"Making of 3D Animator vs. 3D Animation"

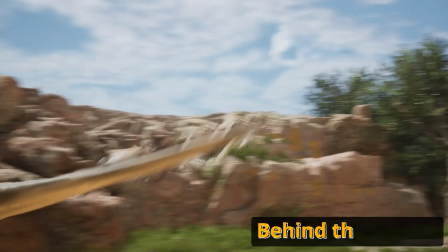(0:00)
Hey guys, welcome to the behind the scenes of the 3D animator vs animation video.
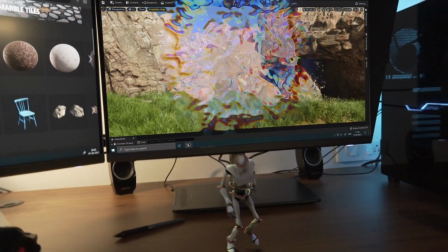(0:04)
This was a very exciting and different video for us to make.
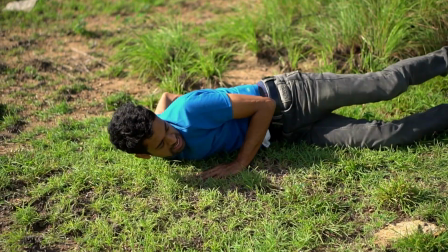(0:07)
We learned a bunch of new things about making realistic animations inside of Unreal Engine and integrating live action elements into it.
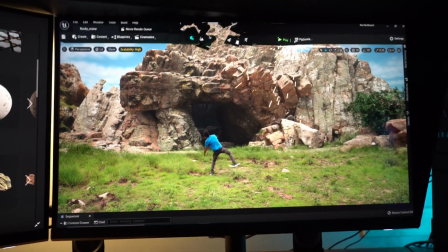(0:14)
If you haven't seen the short film, make sure to check it out first. It's a lot of fun. Alright, now let's jump into the movie magic behind it.
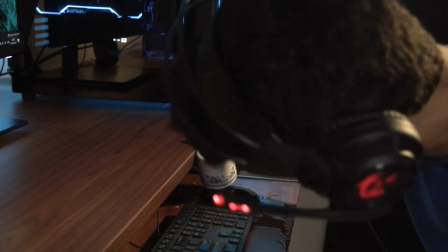(0:20)
The first step was to come up with the story for the short film.
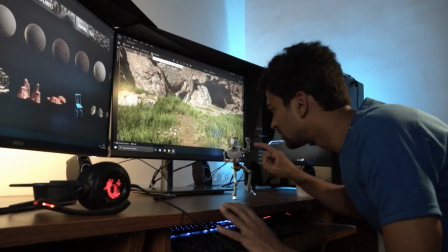(0:23)
I wanted to have two main scenes, one where a CG character comes into the real world and And another where I somehow get into the 3D world.
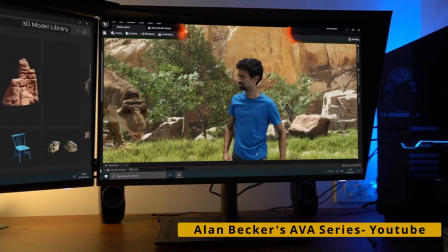(0:30)
One of the inspirations for this concept was Alan Becker's Animator vs Animation series.
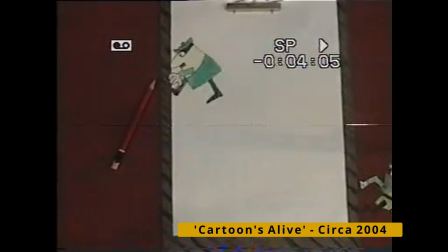(0:35)
Another was an old video that I did a long time ago where cartoon drawings from my drawing book escape from it and cause havoc in the house.
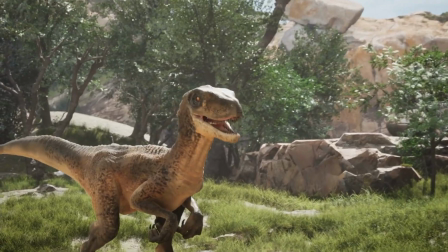(0:42)
The thing that made this project unique for us was that we were doing full CG environments that we were going to cut
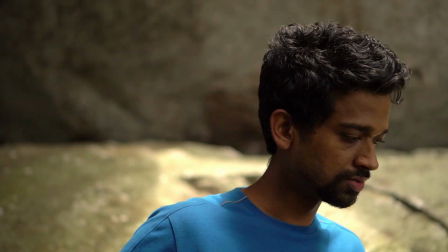(0:47)
alongside real footage and they had to blend in and look seamless and that's where Unreal Engine came in.
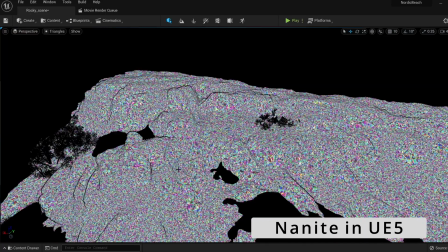(0:53)
UE5 has this new technology called Nanite, which lets us build huge environments with tens of millions or even billions of triangles.
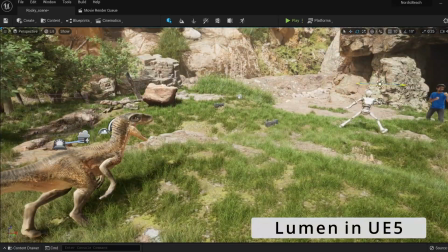(1:00)
It also has a new lighting system called Lumen, which lets you render out animations with very realistic lighting in real time.
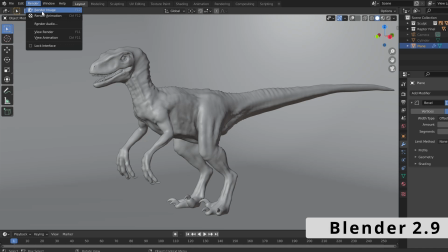(1:07)
This isn't possible with a traditional 3D program like Blender or Cinema 4D.
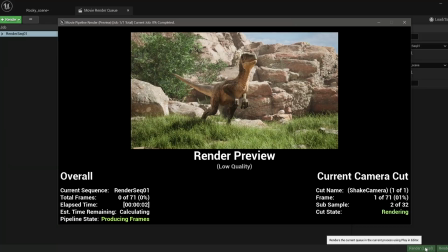(1:11)
It would just take way too long to render even just one frame, whereas in Unreal, I can render out a whole shot in lesser time.
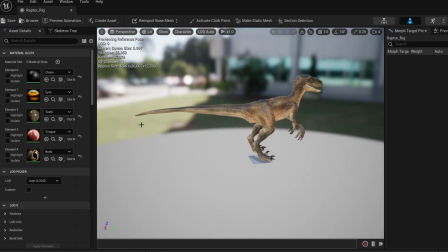(1:18)
The cool thing about Unreal is that you can import models and characters that were made in a 3D program like Blender, Cinema 4D, 3ds Max or Maya.
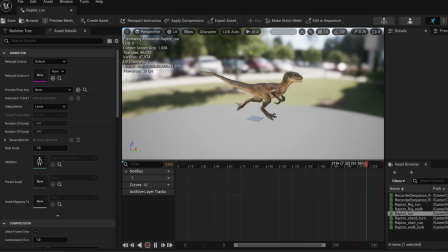(1:25)
You can either bring in your animations or you could also animate them inside of Unreal Engine.
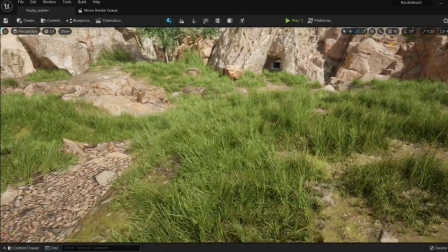(1:33)
One of the things I enjoyed the most was building the scene using 3D models from Quixel Megascans.
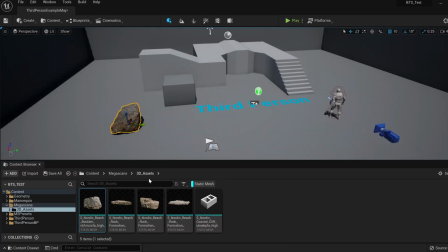(1:38)
I picked up all the assets I liked and brought them over into Unreal and placed them around my scene.
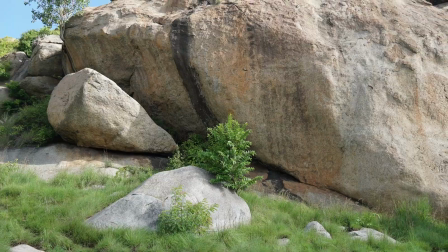(1:43)
I was always looking for reference images from a real location near where I live and I thought it would be a nice touch to have 3D models off some of the rocks from the real place.
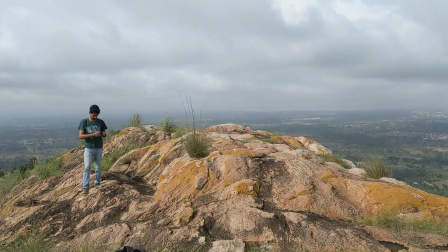(1:52)
So I decided to photo scan them myself using RealityCapture.
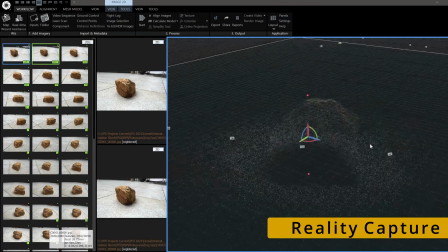(1:55)
This is a program that you can feed a bunch of images of an object into, and it'll generate a really high quality 3D model from it.
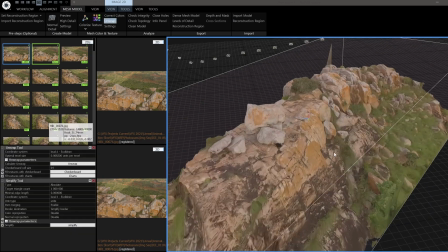(2:02)
So we scanned a few rocks, grounds, and even an entire mountain that I could drop into the background of my scene.
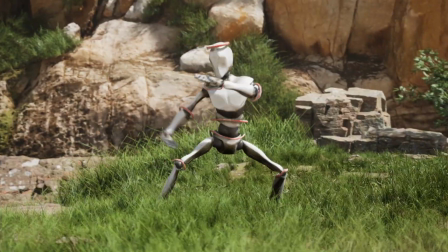(2:07)
This really helped make the scene look more like the real location. Now let's talk about the characters. The 3D-rid character was modeled in Blender.
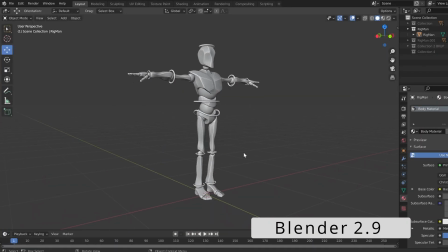(2:14)
I wanted it to be the equivalent of a 2D stick figure, so it had to be very simple in design.
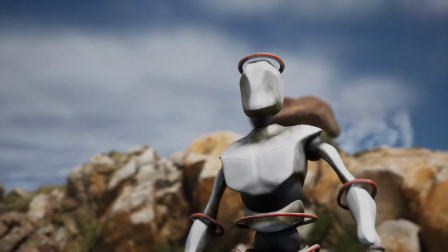(2:19)
But since it was going to enter the real world, I added some surface imperfections and damage while texturing it to make it look realistic.
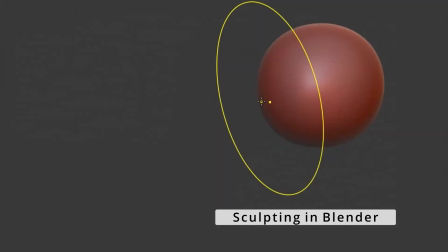(2:26)
As for the raptor, I sculpted it in blender. I made a base mesh by deforming a sphere.
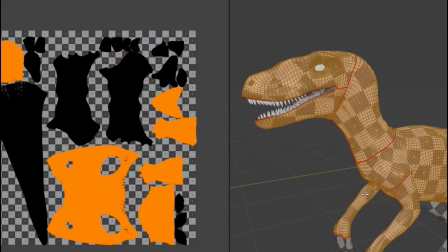(2:30)
Then I sculpted in the larger details and converted it to a mesh with clean topology. Next I unwrapped the model and started sculpting in all the tiny details with alpha brushes.
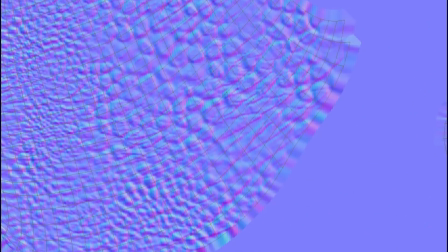(2:40)
Then I baked in all that detail onto normal and cavity maps and texture painted the mesh.
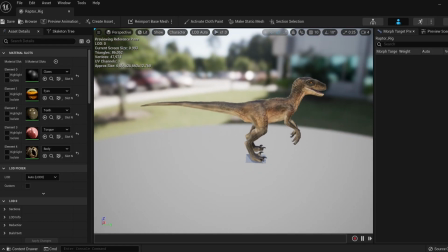(2:44)
Once it was rigged and ready, I exported it out as an FBX model and brought it into For the animation of the mannequin character, we used the motion capture suit by rococo.
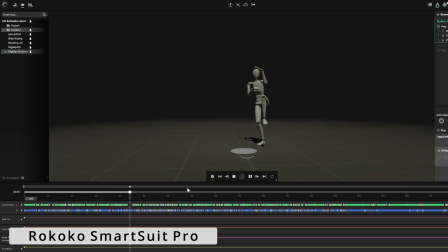(2:53)
They even have a plugin for unreal that makes it very easy to bring in animations for our characters.
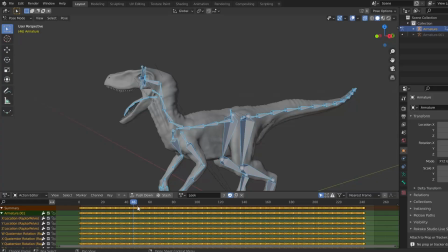(2:58)
As for the raptor, it was a combination of motion capture and manual hand animation with keyframes.
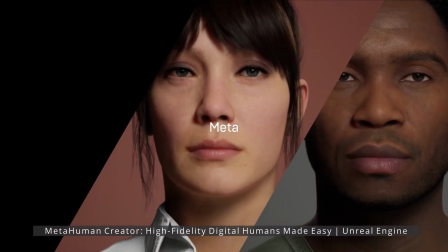(3:03)
Unreal engine also has this new system called meta humans which lets you create hyper realistic human characters.
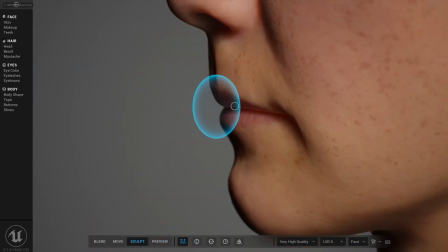(3:08)
You can also use control rig to animate them all inside of ue5 so you don't have to keep switching between different programs anymore.
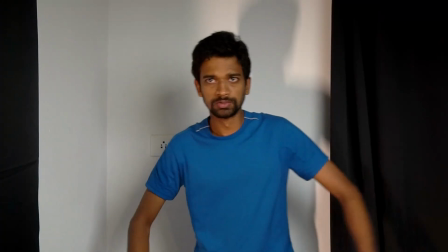(3:15)
We didn't use it on this video but we'll definitely be using it in the future. Now let's look at how I brought myself into this 3D Unreal world.
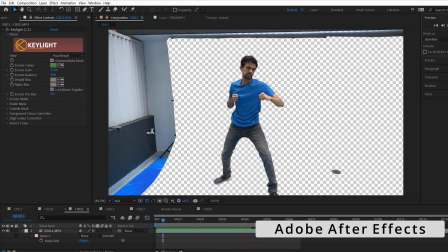(3:22)
We filmed all of that in front of a green screen. Then I keyed the footage in After Effects, masked around just the stuff I needed and exported it as an image sequence with transparency.
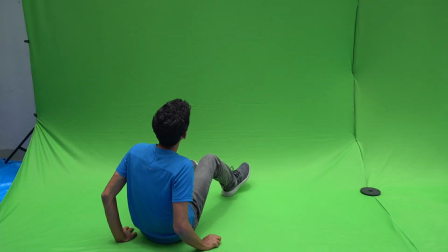(3:30)
I could then use it as a texture on my plane and make my shots. You could also do the keying inside Unreal Engine but our shots were a bit tricky and there was stuff that had to be removed.
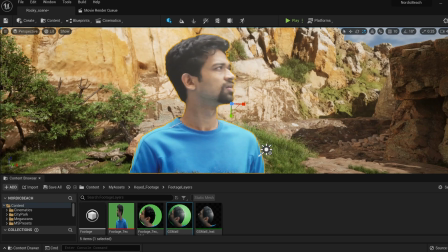(3:39)
So After Effects just seemed a little bit easier. Here's an example of a more straightforward shot that can be easily keyed in Unreal Engine.
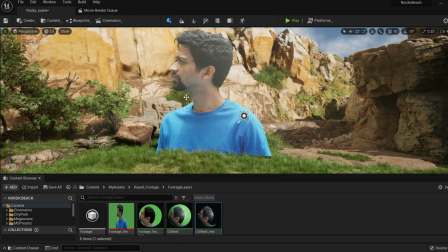(3:45)
Here, I used the chroma keyer function to get rid of all the green in the shot. One of the things that Unreal Engine is known for is virtual production.
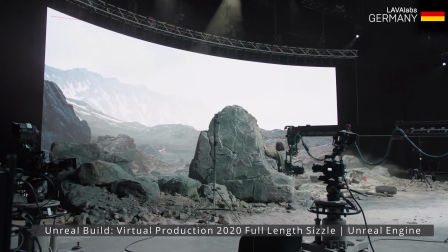(3:53)
You can set up a virtual camera and render your Unreal scene on a huge LED screen and film your actors in front of it as if you were really there.
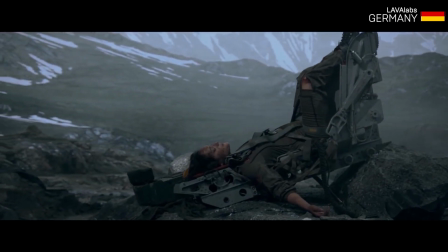(4:01)
So the camera can even move around and change angles and the background will shift precisely the same way to get all the parallax right.